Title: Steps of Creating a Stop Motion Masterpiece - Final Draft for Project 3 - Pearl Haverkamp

Before we move on to modern day technologies used in movies, I wanted to take a moment and highlight where stop motion started. And like most things are answered by asking questions, like how horses run. Now, this isn't the first proof of stop motion, but it's also a very significant moment in history. Like these paintings here, you can see that we used to not know how horses run. They were simply too fast for the human eye to see. So these artists would paint horses like this, and they look so wonky, but that's because we know how they run now.
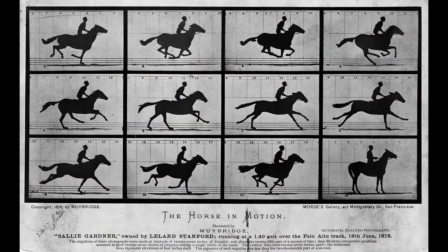281s
Before this, we did not. It wasn't until Leland Stanford, a proud horse owner, put an end to this question, lining up 24 cameras to go off within milliseconds of each other to capture the horse and the rider.
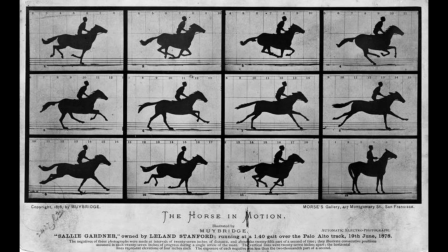293s
Using this photo as a reference, you can see how we were able to understand exactly how horses run now, through the power of stop motion. Nowadays, productions use around half the cameras with more purposeful intent behind this. What I mean by this is having different viewpoints while continuing to shoot straight on. Unlike Stanford, who could only shoot straight on with the 24 cameras he was provided with. After looking at the past, I want to jump straight into the production of Coraline by the company's LAIKAs. They are a very well known company in the stop motion world and have won multiple awards, including the Academy Motion Picture Arts and Science Award and the Scientific Engineering Award, which was awarded in 2016, even though the movie was released in 2009. This movie has critics talking for years and completely changed the way that people produce stop motion. For starters, let's continue to look at the cameras, because this was the first stop motion movie to ever be fully shot with a stereoscope 3D camera.
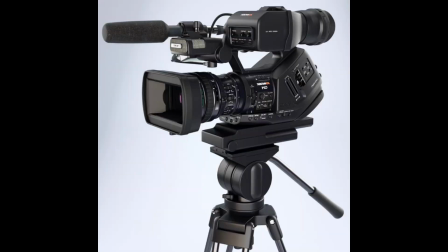Whoa, slow your roll. That's not a good example of what the camera looks like.
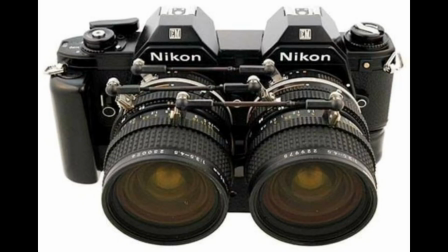365s
This is a better example of what the stereotypic 3D camera looks like that they used on set. You'll notice that it has two lenses with one camera, taking two pictures at once. This allowed the film directors to play with the depth shown on screen. But why does it matter? It's because they weaved it into the storytelling.
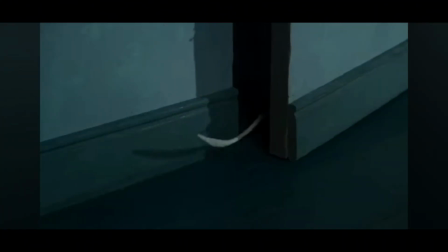382s
Using this scene right here, it was used as the contrast in between Coraline's world and the other mothers.
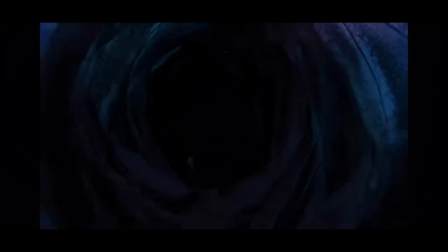389s
When she opens up the portal, you can see the 3D depth that was used. It seems like you're getting pulled into that world even. As you can imagine, this got a pretty positive result from the world of movie critics. Los Angeles Times remarked that the film in which the 3D experience feels eccentric to the story instead of a god-forsaken gimmick. This is a huge win for the company. But not only that, let's circle back to one of the awards, the Scientific Engineering Award given in 2016.
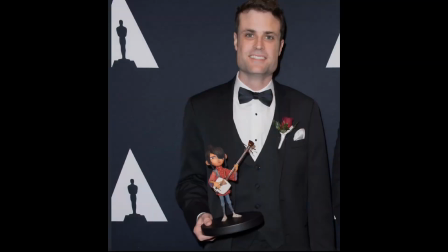419s
This all started with one man. This is Brian McLean. He played the role of facial structure supervisor on the set of Coraline. His team came up with the revolutionary idea of using a 3D printer to create the doll's faces seen on screen.
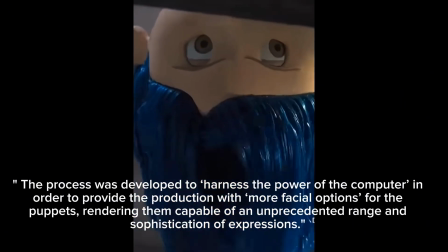433s
He stated the process was developed to harness the power of computer in order to provide the production with more facial options for the puppets,
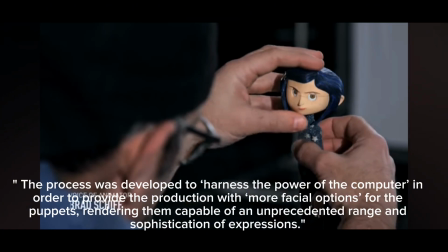441s
rendering them capable of unprecedented range of sophisticated expressions. When he said there was more facial expressions, he really meant that there was 207,000 facial expressions unlocked with Coraline's face. To put this into perspective, the main character from The Nightmare Before Christmas, Jack Skellington, had around 400, while they were all hand-painted instead of 3D printed. But this brilliant use of technology allowed Coraline to have 518 times more facial expressions. As great as this technology has been, they did cheat the rules just a little.
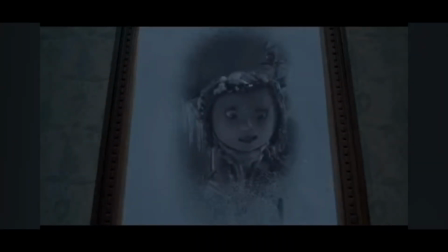480s
There was a little bit of CGI added into this movie, scenes that contained snow, the ghost children, and to help blend some of the facial expressions. Even with all this newfound technology that LAIKA was using, they still wanted the handcrafted feel that stop motion has, and you can find this within the outfits and the puppeteering skills on set.